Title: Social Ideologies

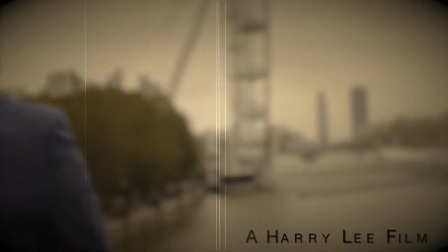0s
The opening sequence begins with a blurred establishing shot of London, which is followed by 2 tracking shots of the main character.
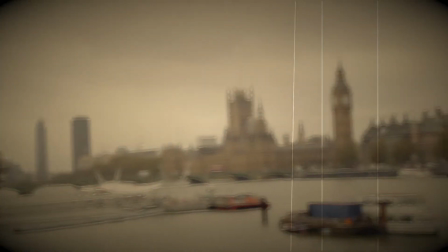6s
The main character, who is regularly seen, is a very attractive male who will attract the female demographic to our movie.
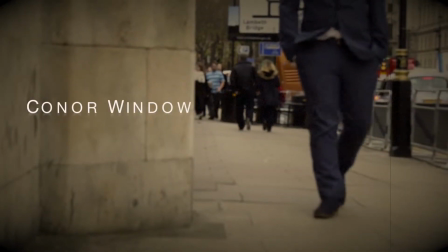12s
This links to the female gaze theory, as women want to watch the film just to see our character.
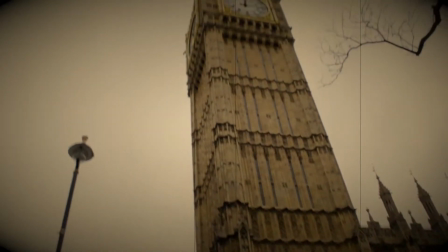17s
This action is followed by a tilting shot of our character who is standing next to the large and powerful Big Ben.
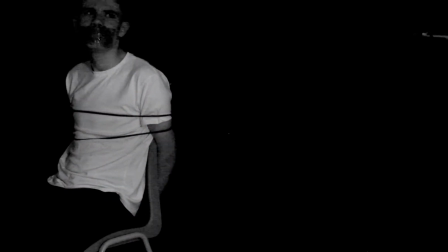22s
We did this to connote our character's true inferiority compared to the dominant streets of London.
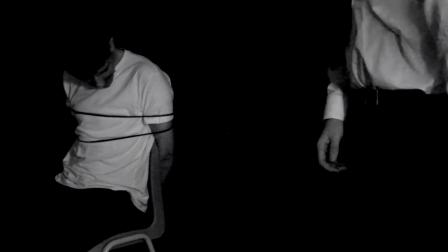28s
A jump cut is then used to switch to our first flashback. The filter used is black and white.
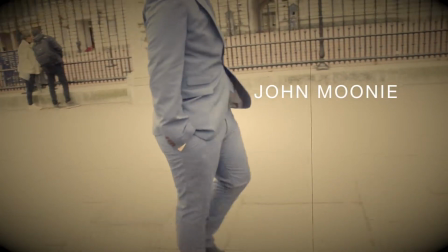33s
As you can see, the whole background is in total darkness. The denotation for this dark mise-en-scène connotes we are conforming the stereotype that all crime thrillers connote props character theory.
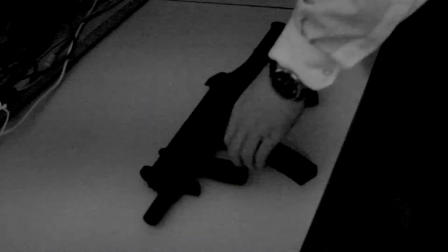41s
However, the damsel in this case is a man, which is very unusual according to the stereotypes.
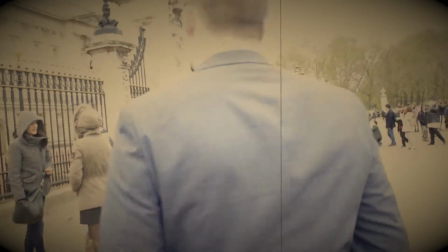46s
Therefore, we are subverting the hegemonic representation of males, as they are usually seen to be more powerful and stronger.
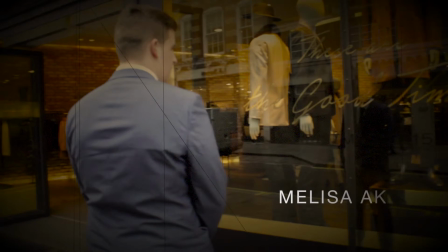54s
After jump cut into a tracking shot of the character walking past Buckingham Palace,
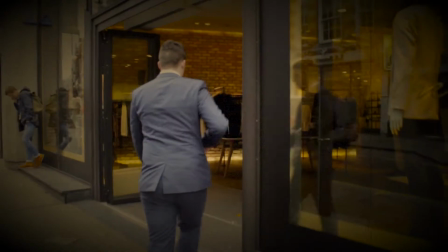57s
a fade to black transition switches the scene to a close-up of an MP5 submachine gun, followed by an extreme close-up of the male victim tied up.
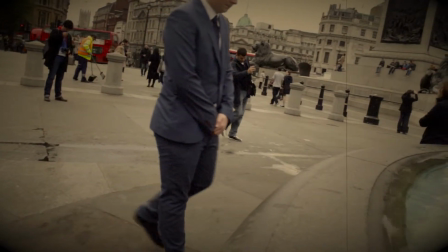65s
The next part of the opening sequence denotes the antagonist walking into an expensive clothing store.
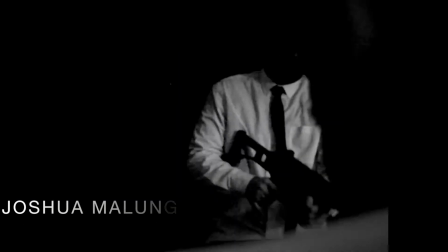71s
This connotes the character as middle or high class in the social rankings, conforming the ideologies that gangsters have large sums of wealth and money.
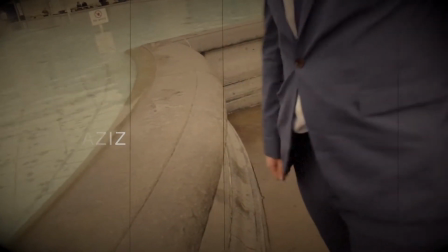78s
The medium close-up of the character standing by a wishing well subverts the ideology that gangsters are able to make their own luck.
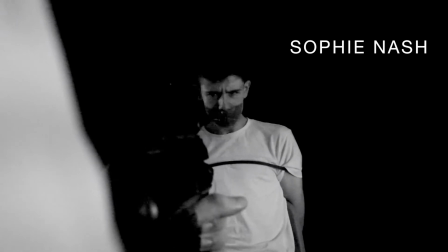84s
Instead, we use juxtaposition as the scene seems to denote the main character using the well to give him good fortune.
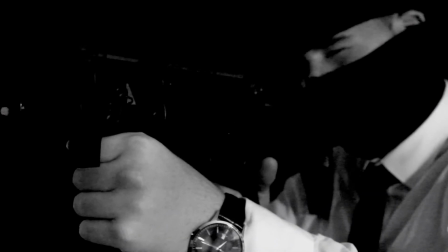91s
During the next flashback, a medium shot of the antagonist is used. He is holding a gun and hails this gun for the rest of the opening sequence.
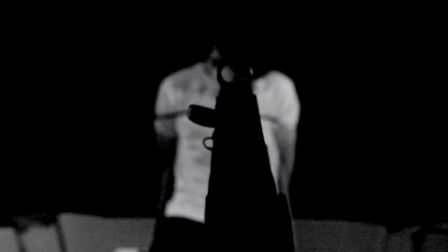98s
His foul language has also been censored out numerous times.
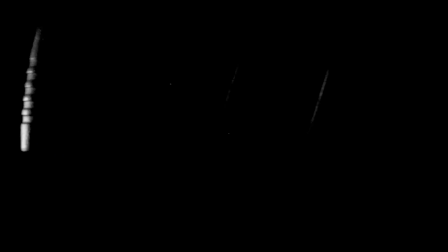102s
His use of foul language and voice and anger tone connotes that he may be uneducated and might have had a bad upbringing and difficult childhood, therefore conforming many stereotypes to this genre.
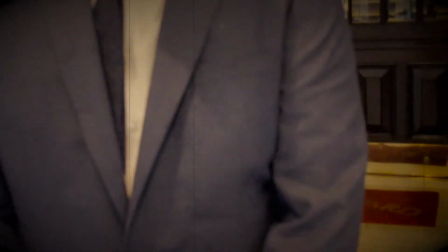114s
This could denote that the lowest social group has been represented at this point, as many people in this category have arguably had tough lives and tough upbringings.
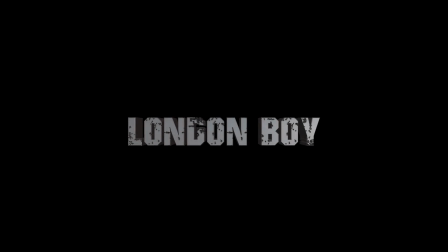123s
The damsel in distress still seems to look very weak and defeated, therefore the counter-hegemonic representation of male dominance is still being connoted in the end of the film.